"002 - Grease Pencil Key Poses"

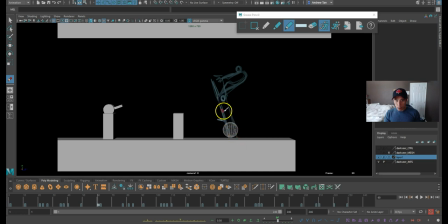45:44 think this leg would land first and this leg would be kind of bent. This.
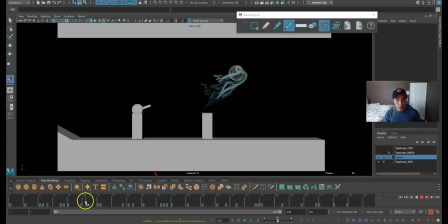45:51 Something like that. Something like that.
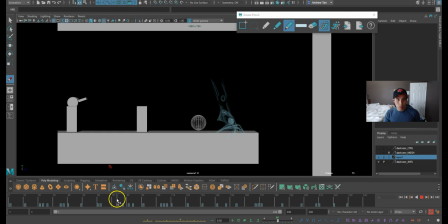46:00 Stand like this, sentry comes up from here, starts targeting at him. Realize that, so he's gonna jump back to this.
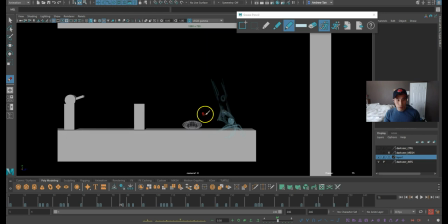46:10 So I'm gonna have him anticipate down before he jumps back for the back handspring. This is an impossible move, but I'm gonna make it work because he can't go from this pose and then go to a back handspring.
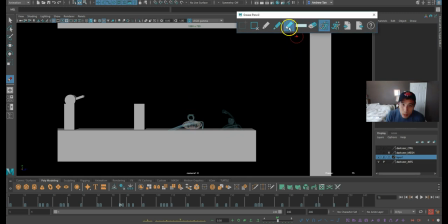46:26 But this is my style. This is smearing. It doesn't make sense. It doesn't have to be, as long as it looks good in speed.
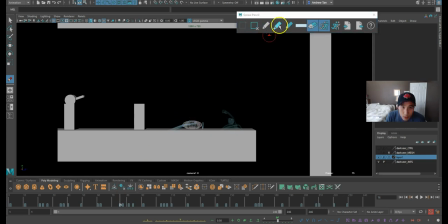46:39 That is. I'm gonna have to squash the hip down like this, and then the hips are back here, and then yeah, the hips drops down to the floor pretty much, just to show you visually. Arms overlapping back here.
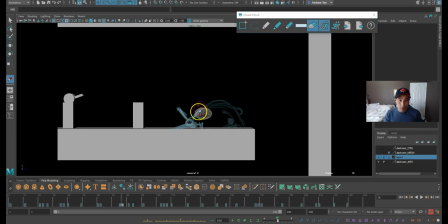47:01 Not this arm. Oops.
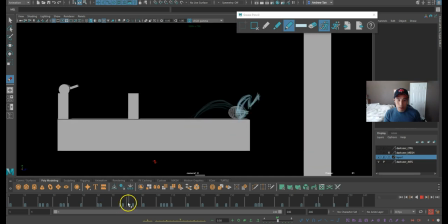47:13 Jump back, handspring, pump.
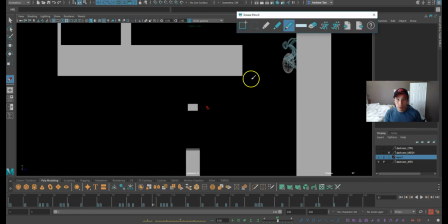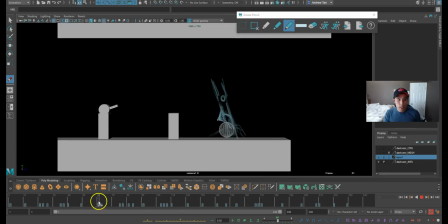47:22 Yep, I'm definitely gonna have to add more and more sketches.
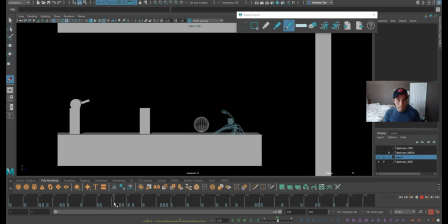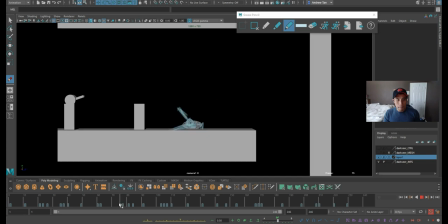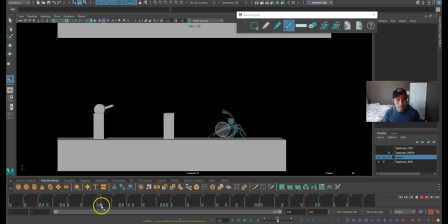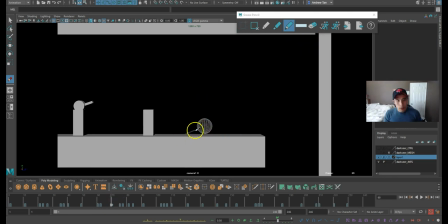47:42 I'm gonna add one more here. Because the camera movement. How does it look like? Try to emulate this as possible. The limiting thing about the
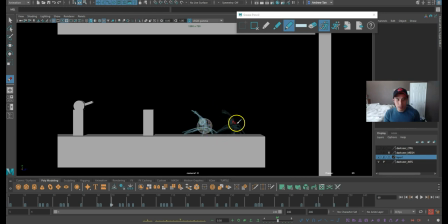47:55 grease pencil is that you cannot like select this thing and just copy drag like Flash animation or Photoshop. So that's the bad part about this. But there is a script that can do things like that, but
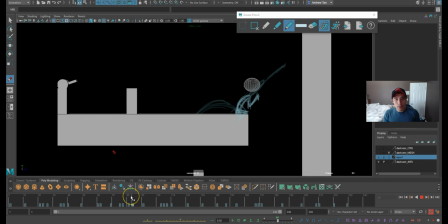48:09 it's not working for Maya 2018 because the guy stopped making it in 2016.
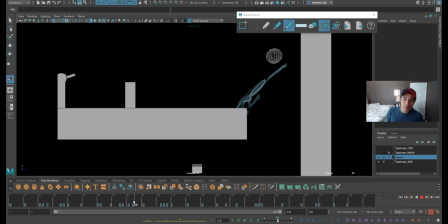48:15 So it doesn't work for 18. So sad. I would buy that script.
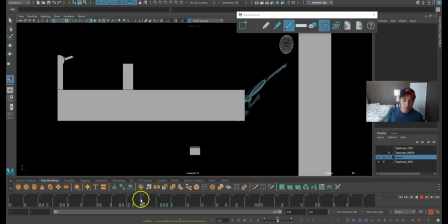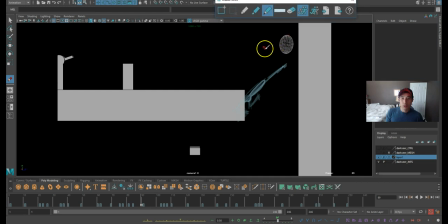48:28 Right, this is the pose where he stretches out from the back handspring.
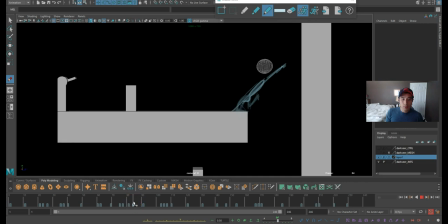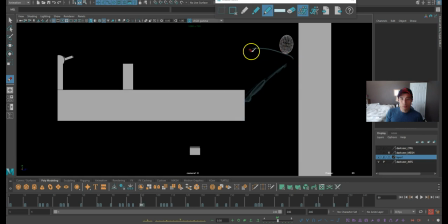This is where he stretches out. His head's here. Arms are still there just to show overlap action.
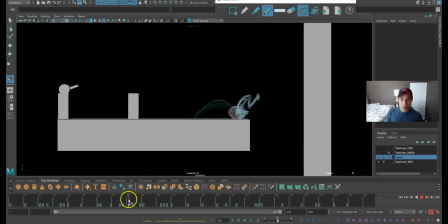48:50 This way he stretches into the wall and then he's gonna just get into this pose.
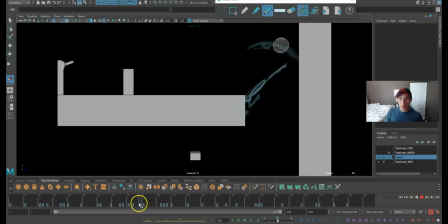48:55 Right, 1, 2, and then 3.
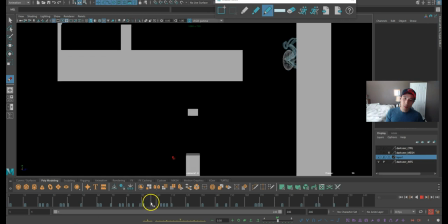49:02 1, 2, 3. That pose. Slide down into this.
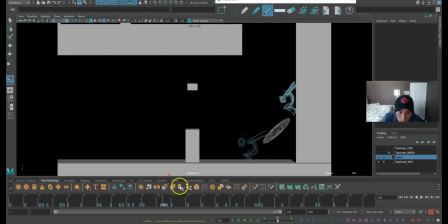49:10 Ooh, this is tight. Let's see. 2 frames? Damn, man. Alright, let's give it a try. Just gonna try anyway. So he's gonna stretch down. I'm just gonna make like a standard stretch like this. So it's gonna be here.
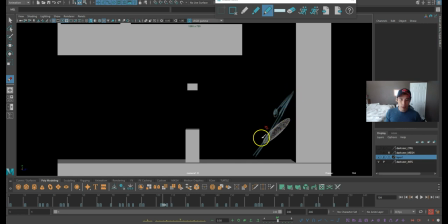49:30 Arms overlap. So the smear, because it's gonna be 1 frame, you're not gonna see it at all.
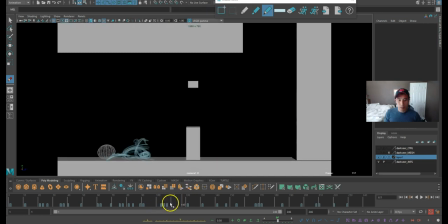49:37 But it's a quick ninja action right there. Squash, stretch, land, and just whatever this pose is.